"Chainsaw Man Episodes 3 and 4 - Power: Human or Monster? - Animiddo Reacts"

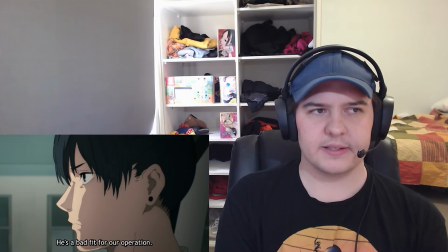Again, just this deep dislike of his kind of breezy nature, I guess you would say.
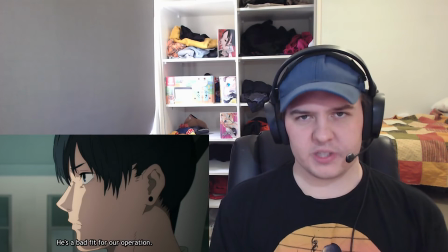He needs a real motivation.
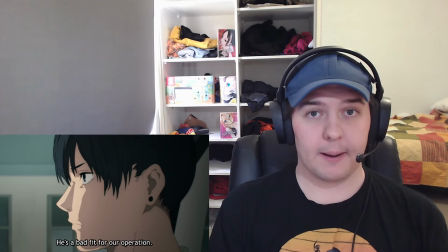Well, we see his real motivation play out in this episode around boobs, but probably he needs something a little deeper than that. Well, overall, it is Makima, right? But again, we have our misgivings about Makima for sure.
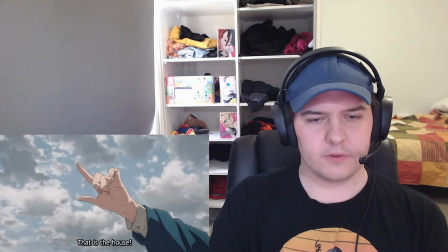We also get that line leading into this scene. He thinks he can be friends with devils. And we go into a scene where he's being manipulated by said devil.
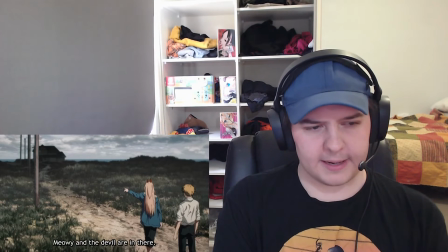Interesting. I wanted to give a shout out to the backgrounds here. Background art is lit. The colors are great. Very horror movie. Kind of the singular kind of power poles out to this house right in the distance by the sea. The part where he's getting dragged into the house is good too, which I might as well just get to.
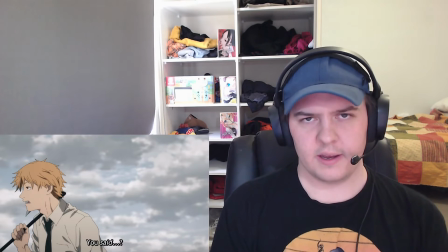So here Denji starts asking some questions. Hey, didn't you say you shouldn't get close, otherwise he'll use the cat as a hostage? Should you even be this close? It's like, oh, I said that? It's like, yeah, you did say that. And then, yeah, he clues in right here, right?
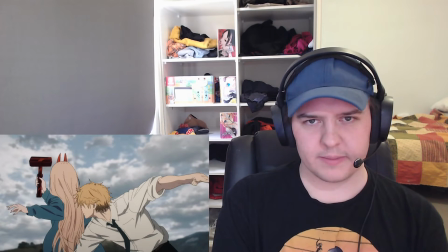Kind of creates this hammer, bonks him in the head, and takes him into said thing. I'm guessing he needs to be alive for his blood to be sucked and it taste good.
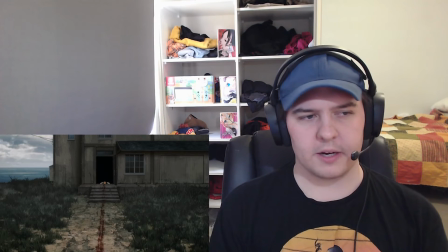I'm guessing that's why she doesn't just kill him here outright. So I'm not sure the goal here was to paint Power as a genuine villain, because if it was, they did a bad job. I think it's just to demonstrate her situation. I mean, at no point did I go, oh, what a twist, Power's evil.
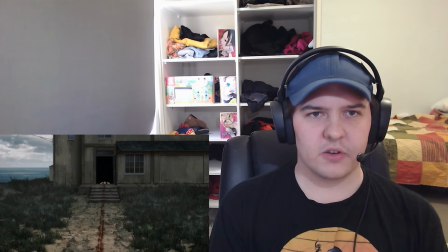Like, she's obviously got some intrinsic motivation here, right?
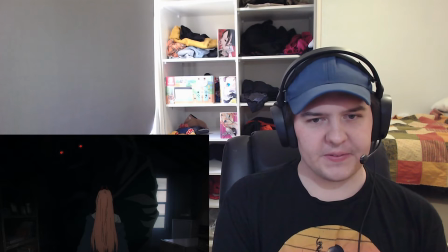And yeah, the reveal on kind of the Bat Devil is great. I love the lighting here, and then we move a little bit more into the light, and we get to see his eyes kind of move out.
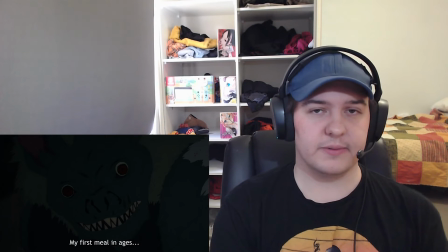Again, bats thrive in the dark, so of course we see those eyes like that. A bit of vampire stuff going on, maybe. And yeah, I like its character design in that it's not ever really looking straight at you.
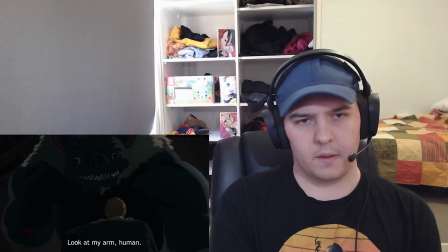It's kind of got these inhuman eyes to the design as well. The bat kind of drains Denji and kind of grows back his arm here.
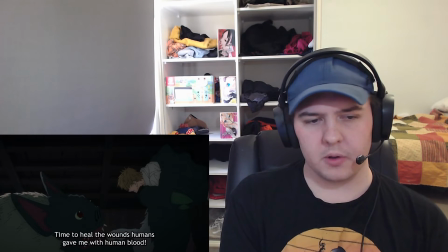Yeah, time to heal the wounds humans gave me with human blood. And then, yeah, he's about to go on a rampage again. Oh no.
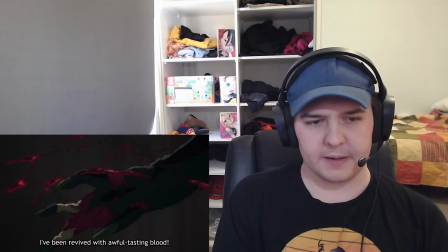He continually says the blood's disgusting, but then I need to wash my mouth out with more blood, so I don't really get it, but sure.
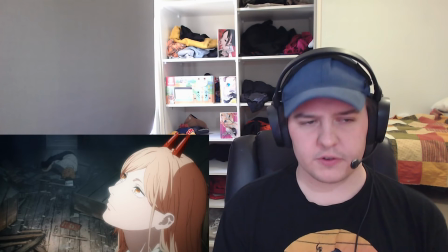The lighting here is great as well. Denji's off to the wayside, kind of out there, a bit of a spotlight on Power. Could we talk about Angel and Devil here a little bit, looking up to kind of a bright light there?
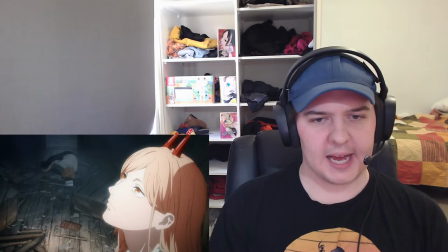And yeah, she's waiting for Meowie to come back. I wonder if Meowie's going to be okay.
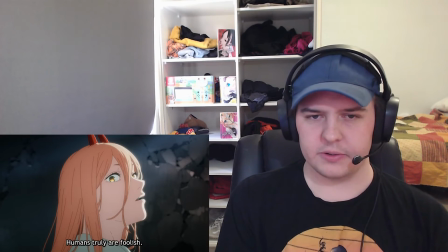Before that, kind of we get Power to once more say her line, humans are truly foolish, you believed my story, haha, you're an idiot.
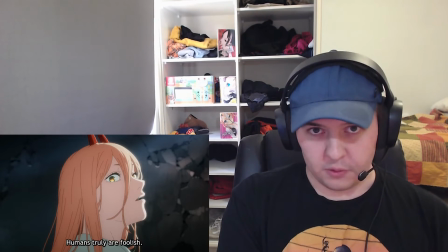Again, talking to his naivety. Before the same naivety plays out from Power's perspective.
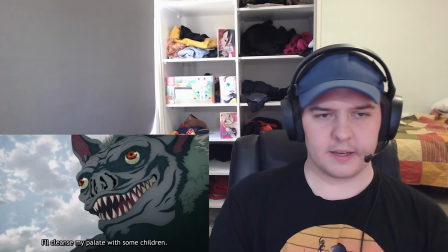Wait, before that we get this guy saying he wants to, like, kill a bunch of children or something.
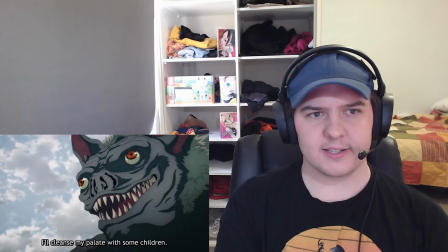You know, general evil bat stuff. And yeah, Meowie gets eaten.
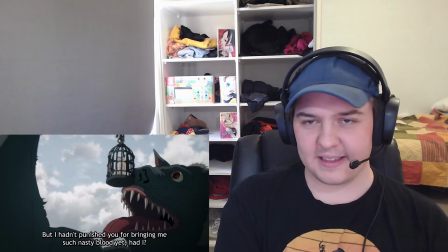Bye, Meowie, it was nice knowing you. But yeah, the music here just slaps completely.
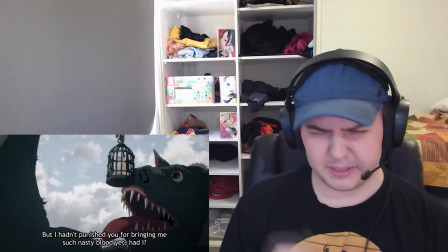It reminds me of probably Japan Sinks the most, which is a great soundtrack from Kensuke Ushio.
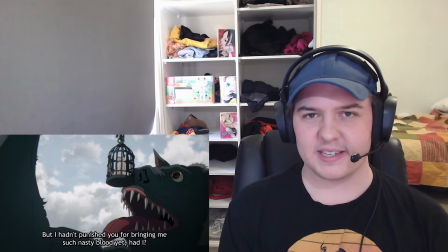There's a lot of scenes, a lot of stupid scenes, by the way, in Japan Sinks where characters die and then similar kind of musical cues play out.
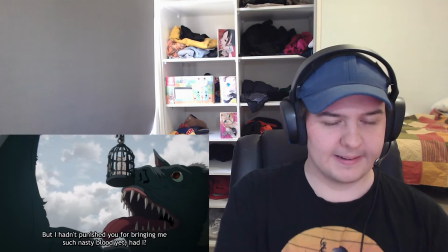And I think the musical cues are really good, even if the scenes are stupid. This scene is obviously better, and the music still kills.
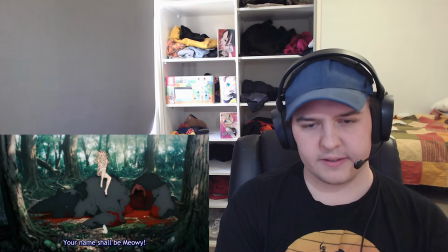And then, yeah, we pop into this little flashback, of course, making the Meowie thing all the more tragic. I'm going to raise you up big so I can eat you. And then you get attached. Classic story here. And yeah, it reminds me of Denji and Pochta. Kind of out in the woods, sitting on something, just talking to your pet.
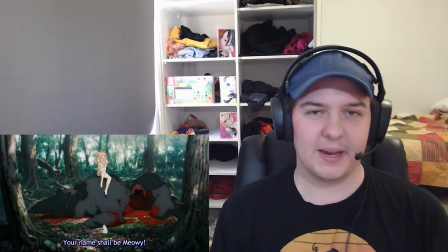Again, give a character a pet, you make him likable. It's a cheat code, but it works.
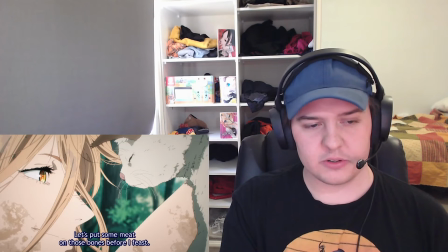You don't normally see anime characters dirty as well, and I think they do a good job of showing how kind of like wolf child she is in the whole thing.
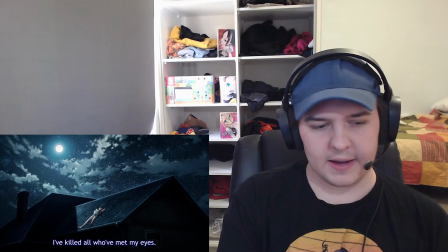I think that's cool. And here's the killer line, I think.
I've killed all who've met my eyes.